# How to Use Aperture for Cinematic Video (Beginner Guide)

Today, I'm going to show you how to use Aperture for video. If you're new here, welcome. I'm Victor Melcher.
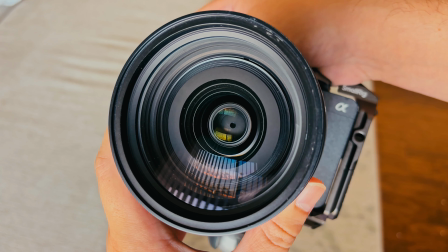4s
I like to create cinematic videos and teach what I learned every Tuesday. First off, Aperture is how open or closed down the blades inside your camera lens are.
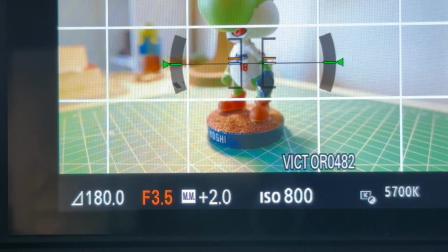13s
It's measured in f-stops like f2.8, f5.6.
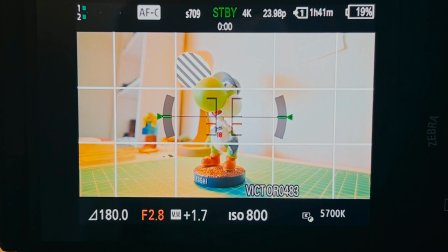18s
The lower the number, the wider the lens opens, which this does two things to your image.
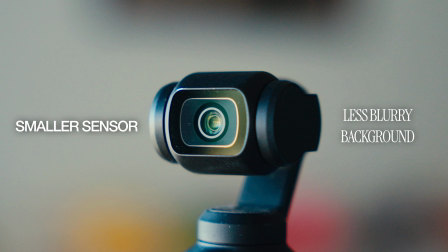22s
A lower aperture like f2.8, for example, will let in more light, so you'll notice your image gets brighter as you go down in f-stop. And it gives you a more shallow depth of field, which basically means blurry backgrounds. A higher number, like f16 for example, closes the blades down, which lets less light in,
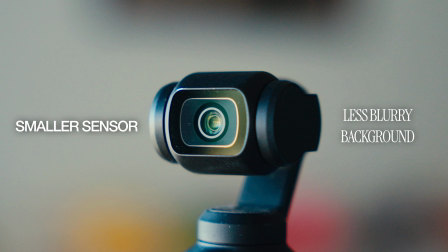39s
so your image will look darker and will have a deeper depth of field, which means less blurry background, so more of your image will be in focus. Now something else that affects that background blur is going to be your lens focal length. A longer focal length, like 70mm at f2.8, will give you more background blur, and a wider focal length,
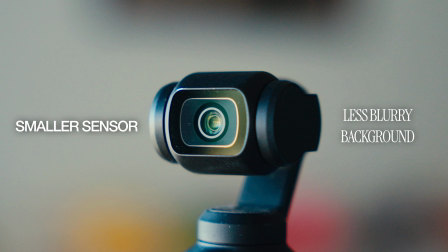56s
like 17mm at f2.8, will give you less background blur, even if the aperture stays the same. Once you start to hit 35 and 50mm, that's when you'll really start to be able to get a nice blurry background.
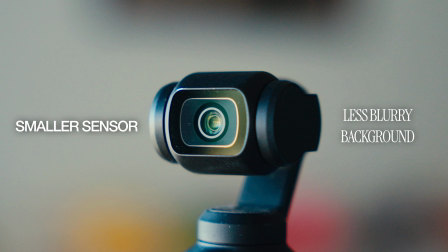68s
Another factor that affects background blur is actually sensor size. For example, my DJI Osmo Pocket 3 has a fixed aperture of f1.8. However, it has a small 1-inch sensor. So when I compare it to my Sony FX3, which has a larger full frame sensor,
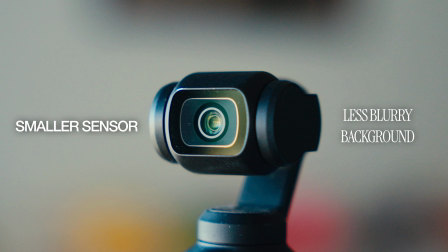84s
even at f2.8, the background in my FX3 will probably still look more blurry.
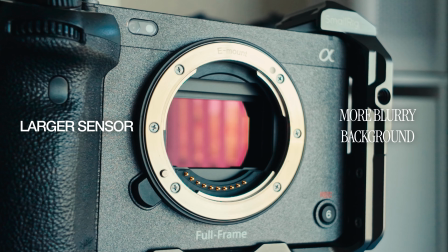89s
So a smaller sensor means less blurry background, even at wide open apertures, while a larger sensor will mean a blurrier background at those wide open apertures.
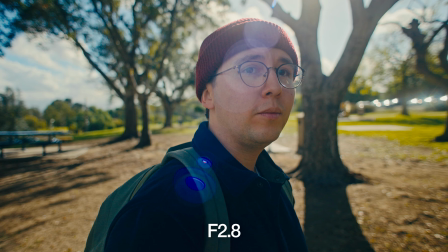96s
Now, when it comes to what aperture you should shoot, this all depends on the story you're trying to tell and how you want your image to look. For shots where you want your subject to be the sole focus, you'll usually want something like an f1.8 to f2.8 to isolate your subject from the background. Or maybe a part of your story is showcasing the environment that your subject is in.
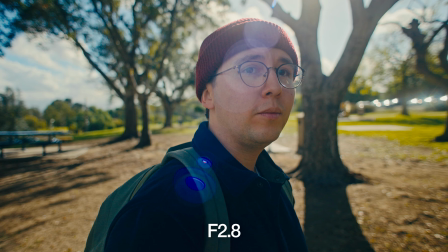116s
So in that case, you could shoot anywhere between f5.6 to f11. And another thing about aperture is that lenses typically will look a bit softer when they are wide open, say at f2.8, which in my opinion, this is great for getting cinematic video because you don't want your footage to look overly sharpened and look too digital.
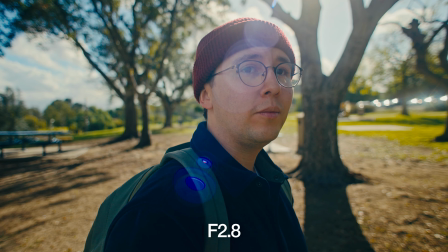133s
The key to a cinematic look is getting a filmic look where you're still retaining detail, but there is a little bit of softness, especially around the corners. And depending on the project, I like to add effects to soften up my corners anyways, so I wouldn't stress too much about that, but if you want your footage to be as sharp as it can, you'll probably have the most sharpness shooting somewhere between f4 and f8. Now, one common mistake I see beginners do is they always choose to shoot wide open,
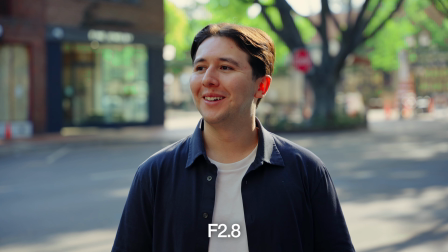157s
meaning they're shooting at an f2.8 or lower, just because they're always trying to get this blurry cinematic background.
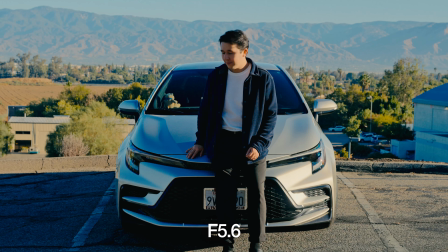164s
However, you should use aperture as a tool to tell your story and enhance your shot.
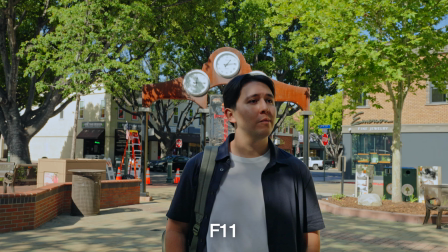168s
Maybe you're traveling in a unique environment and you really want to showcase where your subject is at.
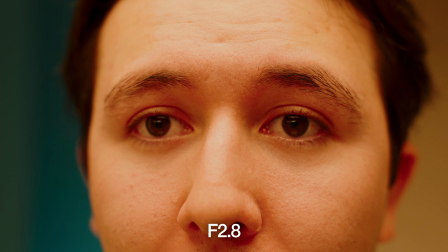173s
So as you're choosing your aperture for each shot, think of what you want the focus to be. Now, if you want to get that blurry background in bright lighting conditions,
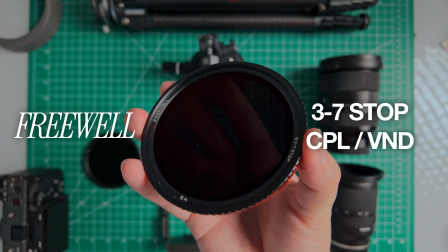181s
you might notice when you drop your f-stop down to something like a f2.8, your footage will look super overexposed. So in this situation, you'll need a variable ND filter, and this is basically like sunglasses for your lens, and you can rotate the front element to make your image brighter or darker until you set proper exposure.
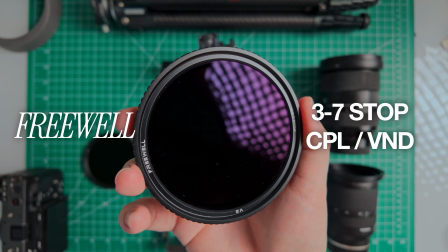198s
In super harsh daylight, I use the Freewell 3 to 7 stop hybrid VND/CPL, and in less harsh lighting,
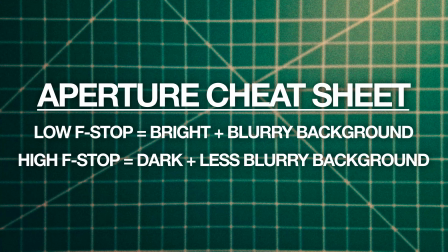205s
like maybe the end of day or early morning, I'll use my Freewell 2 to 5 stop threaded VND filter. So a simple way to remember and understand aperture is low f-stop equals brighter image and blurry background. High f-stop equals darker image and less blurry background. Hopefully this video helps you understand aperture a bit more, and if you do have any questions, let me know in the comments down below. Huge thank you for watching. Don't forget to like and subscribe if you want to see more tutorials, and I'll see you next time. Peace.